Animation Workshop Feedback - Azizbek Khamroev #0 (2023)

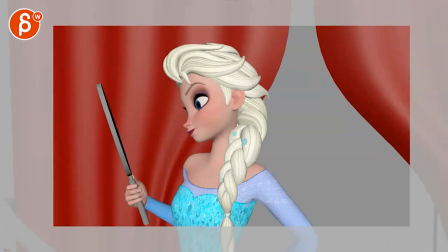(0:03) all right so let's watch this in full first from the beginning here actually let me
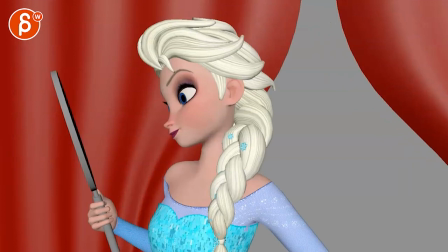(0:09) zoom in since we have a mask here all right where's my rose dress still recovering
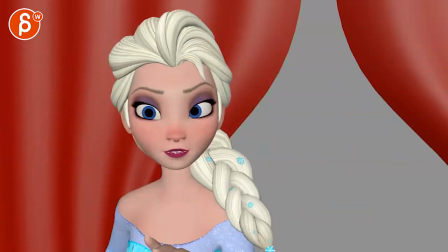(0:15) from the last time you wore it oh right sorry please don't make a mess oh how about this
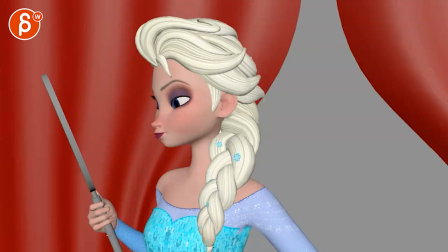(0:23) you are not wearing that to my coronation where's my fun good stuff um my biggest comment This is already pretty far.
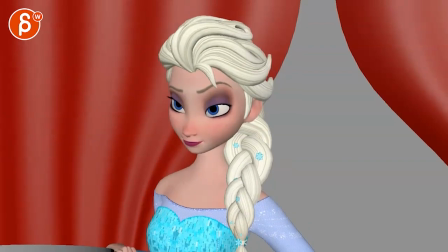(0:32)
It's less technical since it's looking already pretty cool. For something like this, just a quick thing.
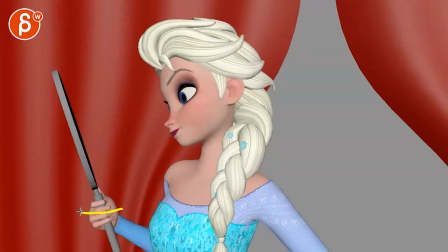(0:38)
I will probably move the hand a bit over so that we can see a bit more of the hand. And the fingers will be around here. And it could be a bit of a staggered finger pose. So there's a bit more variation in the pose.
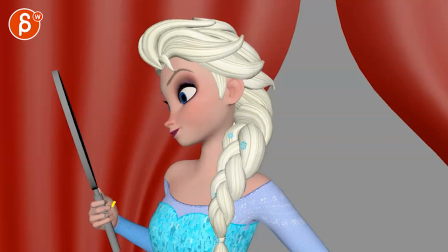(0:53)
So it's not so even and so straight at us. and then by rotating this a bit away from us will also give the mirror or whatever it is i'm assuming it's a mirror a bit more dimension it's not so flat so we can see just a bit more of this
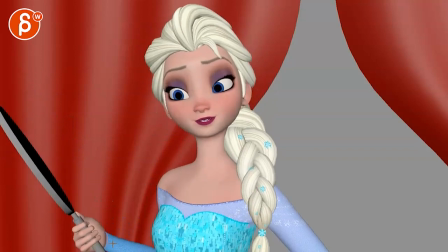(1:08)
where's my rose dress still recovering from the last time you wore it this
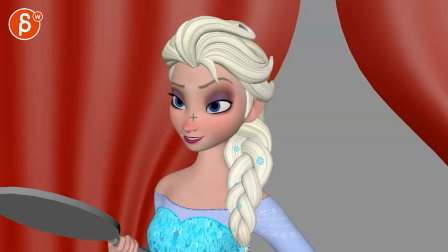(1:13)
all very cool i like it it's maybe a bit i'm always a bit wary of of eyebrows and eyelids kind of matching same thing
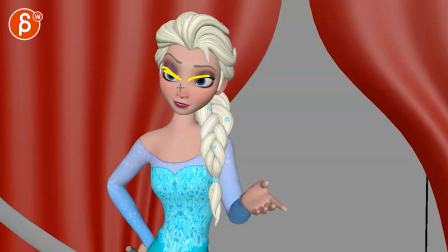(1:23)
here where it's like the eyebrows or the eyelids are almost mimicking what the brows are doing almost bring this like this part up a bit kind of flatten this and do it do more attitude with the eyebrows might just be me i
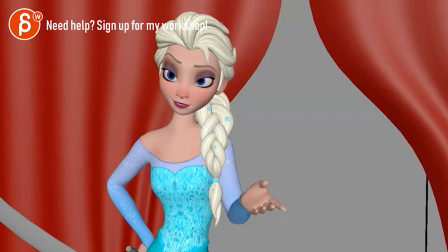(1:39)
mean still appealing but just throwing that out there sometimes it goes a bit far stress
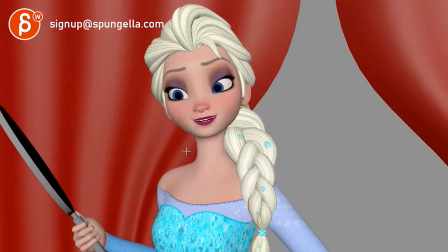(1:44)
still recovering the biggest thing here is that there is a
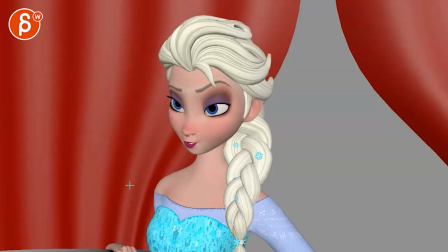(1:49)
specific focus and
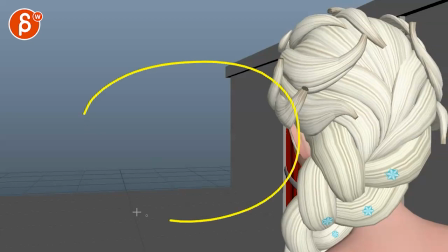(1:54)
it's basically no one's here and what bumps me is this
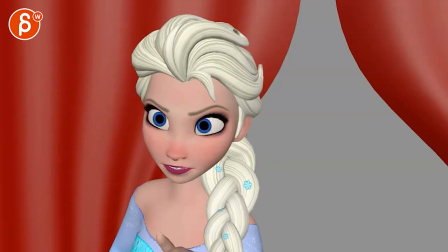(2:01)
it's a very specific look as if someone is standing just off screen so imagine
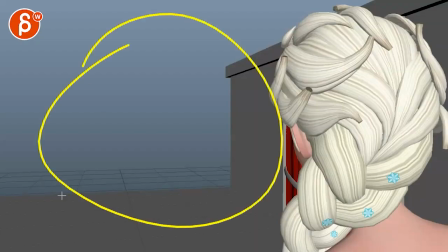(2:07)
no one's around right so if you're imagining there's really no one around here and watch this
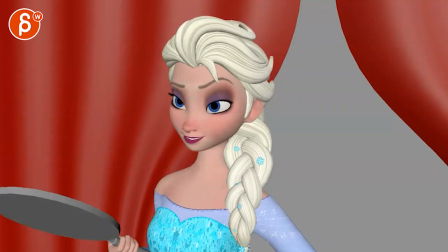(2:14)
fine she's talking to an empty space especially since it looks like one direction now a different one that's okay that's all fun
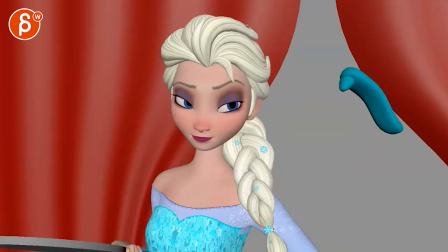(2:29)
now since she is throwing something you might argue okay hold on
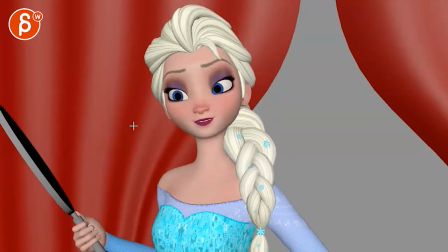(2:35)
so there is someone standing there so it's a bit of a is she should there be a couple eye darts to track what the character is doing off screen is this
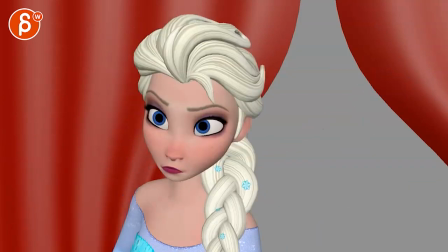(2:45)
coming through this area we can't really see like through there
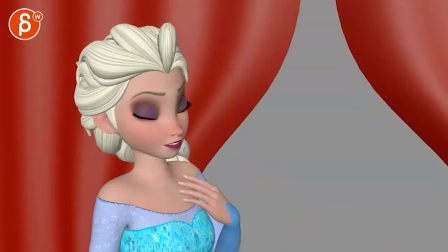(2:52)
was that character never there sorry please don't make a mess but if that character is out there
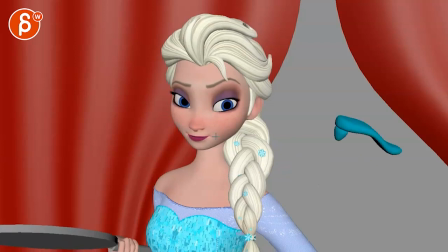(2:58)
there might be already a bit of an earlier reaction to this like she would see this coming a bit sooner watch out this is a bit strong how does that one eyeball is moving more than the other
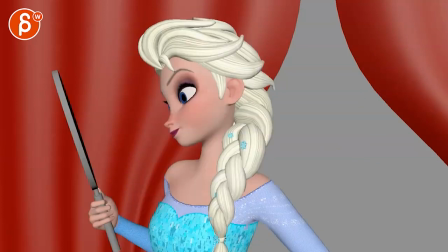(3:12)
because to me basically why i'm saying all this is that bring down the volume this all felt
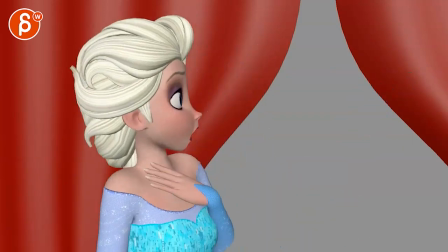(3:18)
okay totally fine totally fine and to me it felt like okay that there's a character in front of
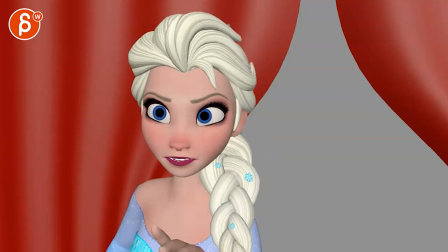(3:25)
her and especially here because now we're really changing direction from looking a bit here
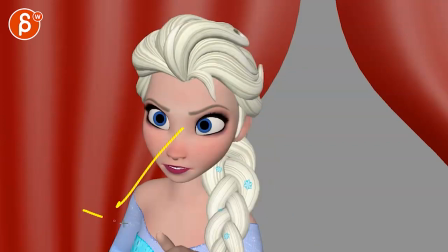(3:33)
to more to her right and now it's more to you know to her left and more to our right.
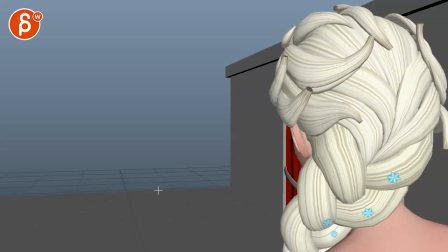(3:41)
This was like a very specific look at someone that's there. But then we cut to this and there's no one around. It just seems like an odd cut. But we also have a little bit of this opening that gets kind of hinted at and shown but not really. And then the hair just kind of ends right where that line is with a tangent.
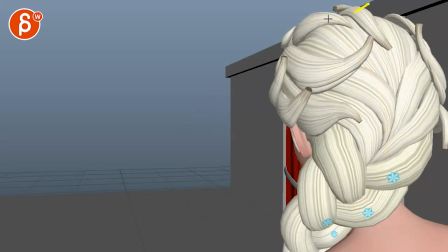(4:00)
It just feels like an uncomfortable composition just because there's so much stuff right in front of her and nothing here.
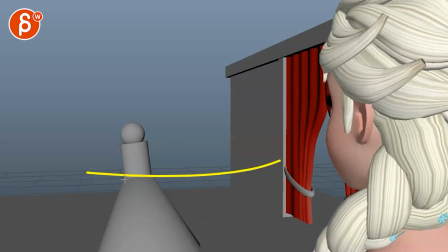(4:09)
And then we have that reveal. Okay, okay, that kind of works.
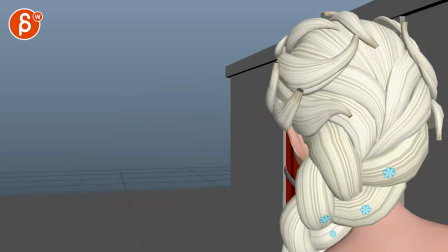(4:12)
But wait, that means that there was no one around? Where is she looking? Why wouldn't she have her head angled more towards the opening?
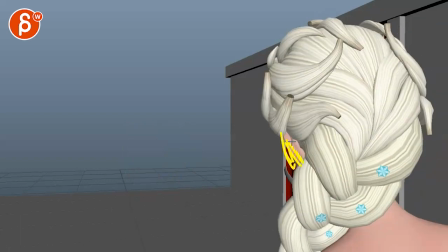(4:21)
You might argue, I guess she is. I can see more of the back of the ear.
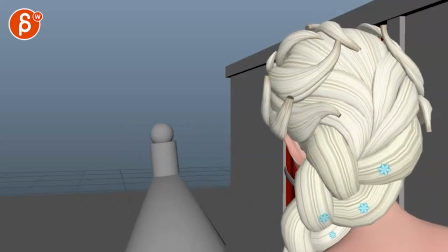(4:26)
And this kind of shows that she is doing
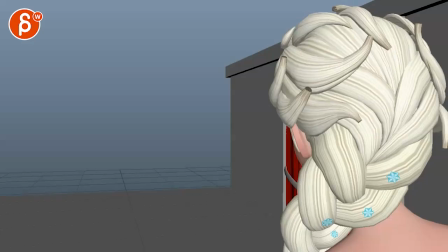(4:31)
a head turn. so to me it almost feels like this could be something where the character would
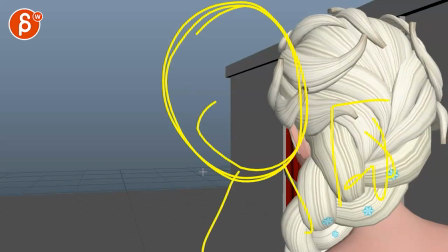(4:37)
be maybe here and then the opening would be there and the character goes through there
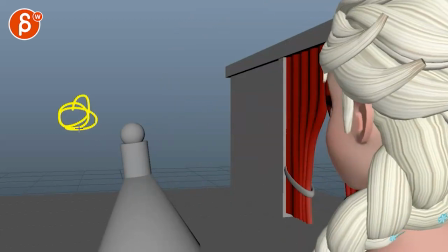(4:42)
where then the character would be around here and then elsa would
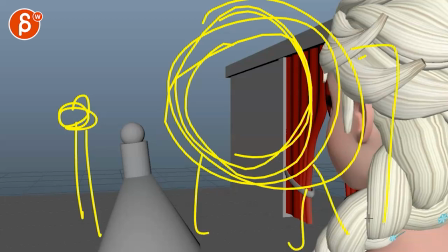(4:47)
be or you know character would be here moving backwards and then that would be covering that much of the curtain if that makes sense it just seems like a really odd
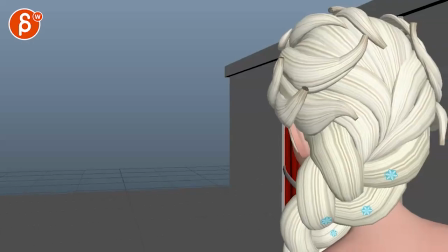(4:55)
composition through there especially given what what
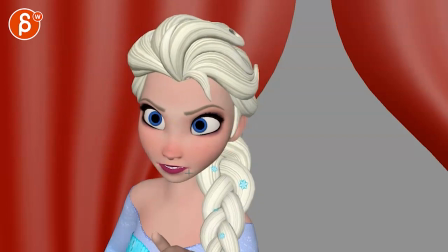(5:00)
we've alluded to here where she has such a clear focus in terms of looking at someone but that someone's not there i hope that makes sense i don't seem to be convoluted but
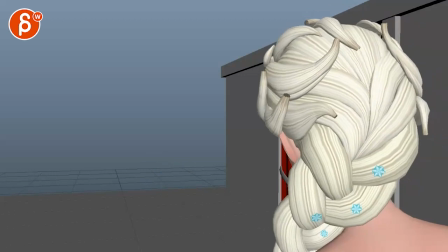(5:09)
that was my first weird impression there the
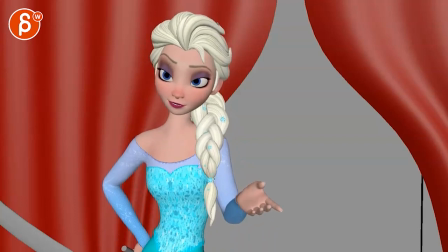(5:14)
rest is all fine like i'm not worried really about your animation like there's some really there's a lot of really cool stuff in there you are not wearing
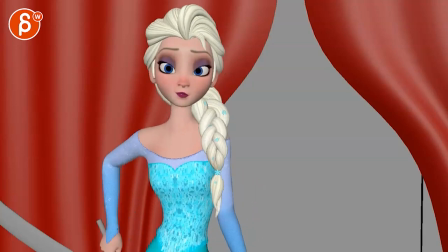(5:22)
that to my coronation i like the looks i like the attitude i like the head accents you
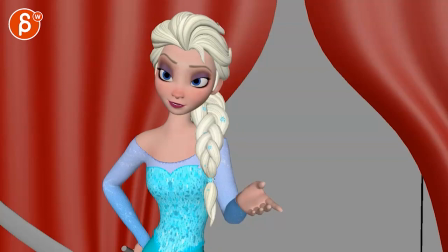(5:31)
might argue that now that we
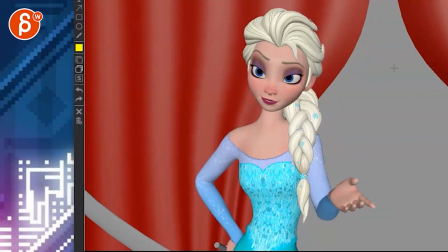(5:34)
I mean, she could also be staged like that so that we're more in more comfortable thirds. So it would just be pulling tool here.
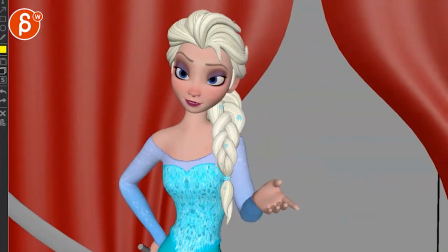(5:46)
So she would be more like that within the frame. Does she have to be off center left?
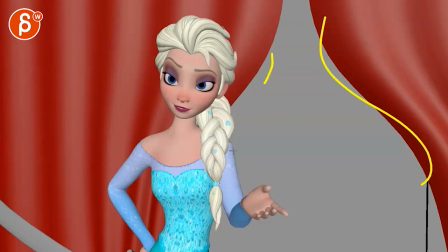(5:54)
Because then when we're at the end here, it's almost like with this open, we're expecting then almost someone to come in.
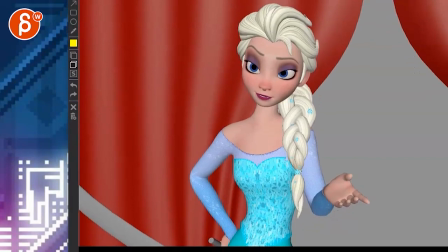(6:00)
That's an open-ended question for you. Like, are you, why not stage it like that? To feel a bit more comfortable.
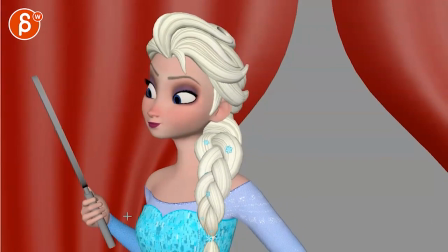(6:07)
but that's my that's my biggest thing and then you might argue well but then shouldn't we just change it at the beginning as well shouldn't this be maybe framed like that
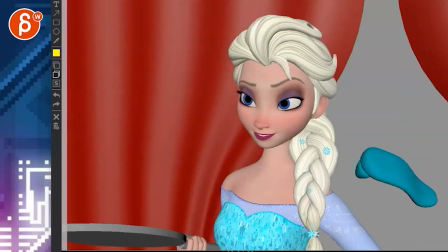(6:17)
I think that would totally be fine and then this would just be shifted a little bit here
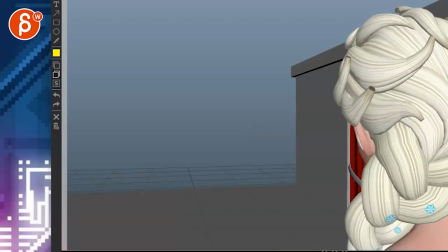(6:25)
and then she would end up somewhat centered and then I would personally frame it like that
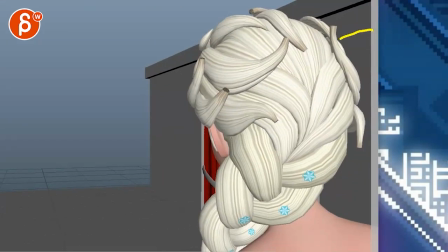(6:34)
where you know i mean you could maybe then have i mean this could almost be centered and then we have
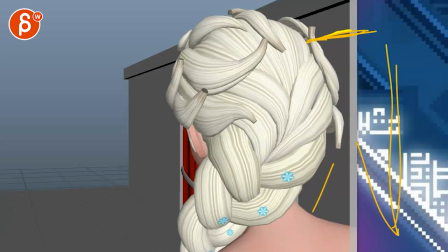(6:43)
the uh this opening here you know i mean like but it's it's almost i'm thinking out loud it's probably not going to work but where you can see not this ear but the other ear so she's here and it's a bit a bit of a cleaner look left to right but then of
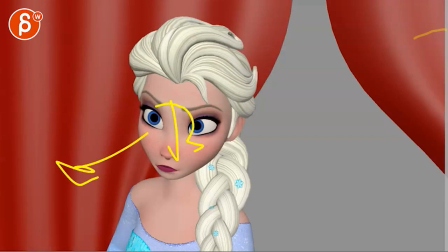(6:59)
course you might argue well that's weird because we are establishing right to left cut to an odd left to right.
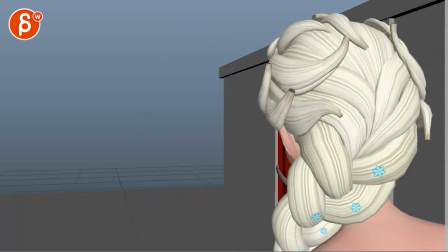(7:08)
I know it's a bit messy.
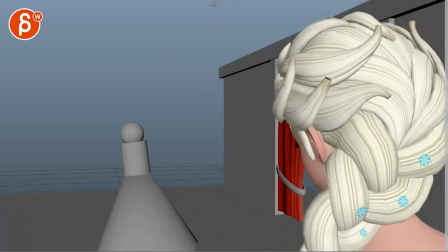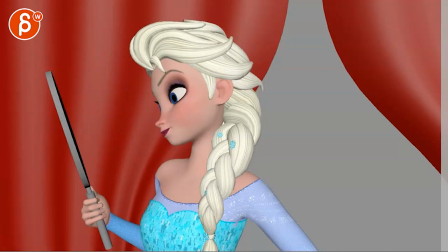(7:14)
So I think for now I would say I think it would be okay to stage this here.
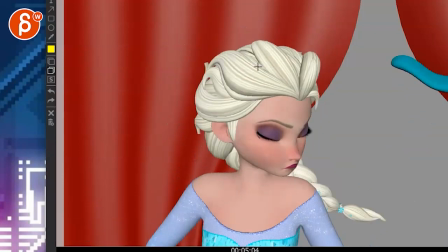(7:21)
There's some good room there. This happens and just have it a bit more to the left.
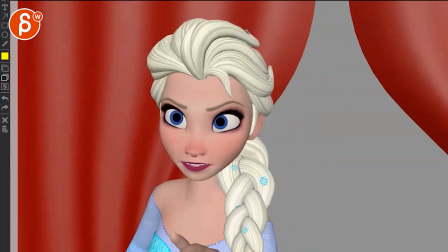(7:29)
She can end up center like that and then when we cut
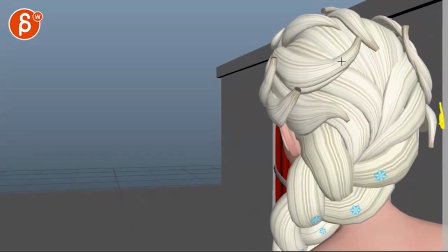(7:35)
this is the actual framing she's pretty close to the edge i would just bring her a little bit more over there so she's a bit more like this and then you might maybe not quite as much